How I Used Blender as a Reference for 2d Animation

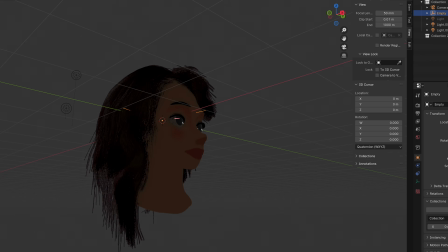[16:29]
For example, when the head turns, with Blender, just set the light source and the shadows are automatically done for you.
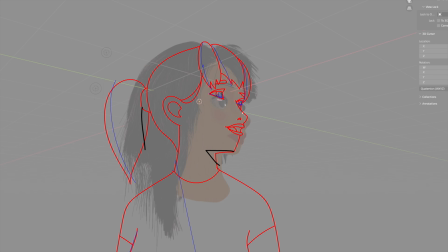[16:38]
And then you can use the 3D animation as reference for your frame-by-frame animation.
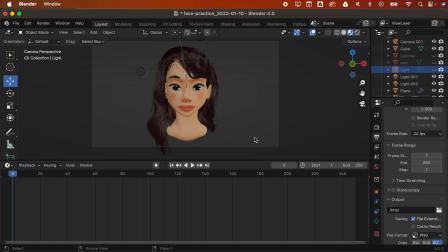[16:44]
Now we're gonna apply lighting. I already have set up the lighting for this because I've already done this like last year. So this is a different kind of like viewport rendering, this one.
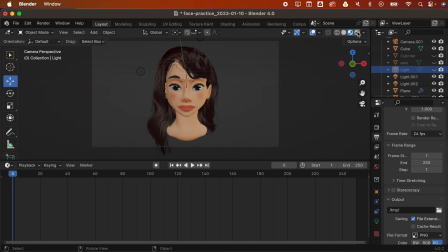[17:02]
If you click this one, this icon, it's gonna also render the lighting. So I'm gonna click this, and this is, so let's go out of our camera,
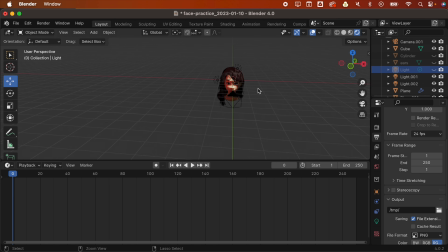[17:13]
and I have two lightings here, this one and this one. So if you know your lighting setup, like key light, fill light, backlight, if you know the lighting basics,
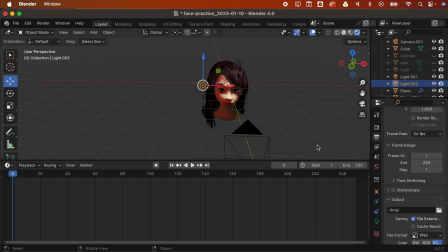[17:27]
like the thing that they do in filmmaking, then that's going to be an advantage to you when you are doing animation, whether that's 3D animation or 2D animation, right?
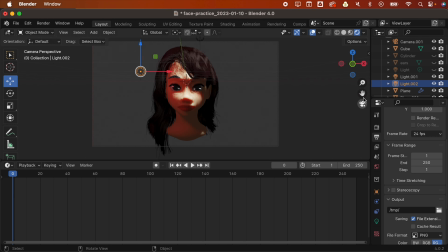[17:41]
So the important thing here is this isn't the final thing, right? So this is how that would look like. But the key here is to place the lighting that it's going to have that harsh shadow.
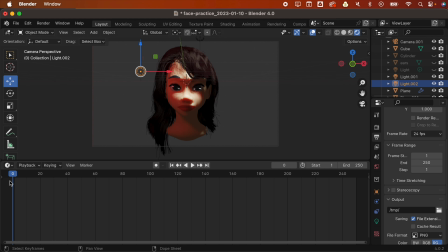[17:56]
It needs to be clear what the shadow and light are. Like for example, this is in light and this part here is in shadow, right? And going by that logic, actually we don't really need the fill light here.
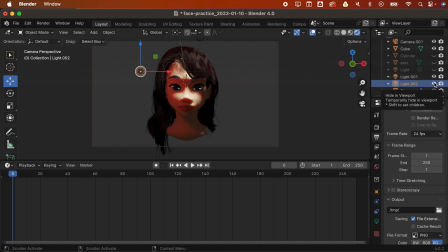[18:12]
This is the fill light. So I'm going to hide that because it only adds to the confusion. So I'm gonna hide that. Now it's very clear what is in light and in shadow. So if the final product is 3D, which in this case it isn't,
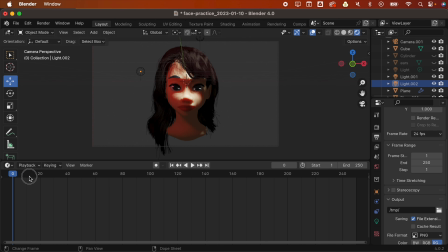[18:28]
then it's like good to have like a very pleasing looking image. But if your intention is to use this as reference, then it's better to have a lighting that's very clear. So here we only have light and shadow.
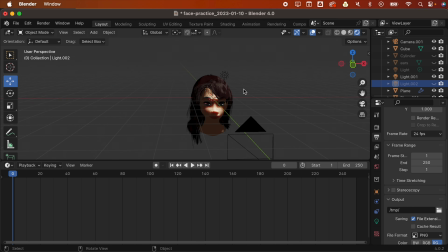[18:46]
So let's go out of our camera. This is our lighting, right? So if I'm gonna place it here, so it's important, or it's gonna be easier if you know your lighting, right?
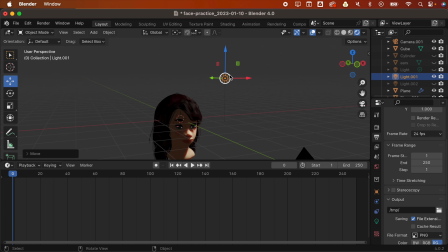[18:59]
So just a quick tip. So for your key light, always place it above the character, not on the same level. Why? Because this kind of lighting isn't usual, right? When you go out of your house, where is the light?
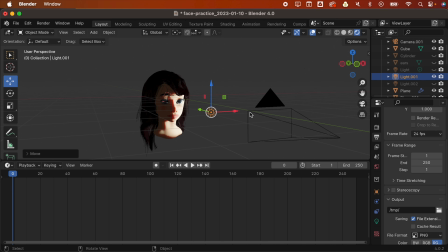[19:16]
The sun is above you. If you are inside the house and it's nighttime, you turn on the lights. Where are the light bulbs located? It's above you, right? So just like by default, right?
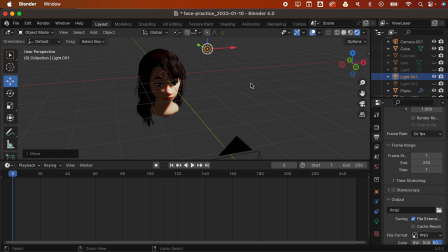[19:32]
This isn't like a hard rule, but just by default, if we're going to set up a lighting, place it above, right? And then you could set the direction. And my thinking here, or the thinking process behind like where I placed the lighting, is where
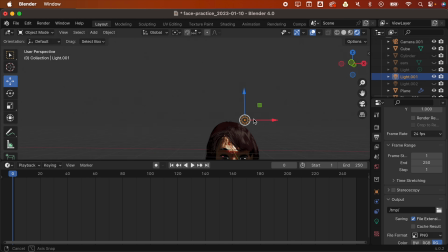[19:51]
I like the shadows best, and I like I like the shape of the shadows in this. So that's the reason why I have decided to place it there, right? But what if you start from scratch and you don't have a lighting, right?
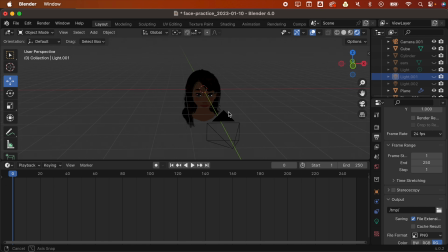[20:09]
So this isn't a how-to tutorial, but okay, I'm just gonna show you, right? So that's going to be Shift A, and then go to light here, and then you have 3 kinds of light.
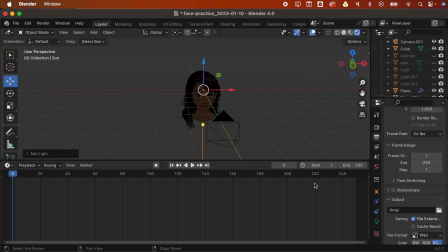[20:26]
You could choose the sun. For the sun, it doesn't matter where you place this, because if you're going to render, right, that's always, it's like direction.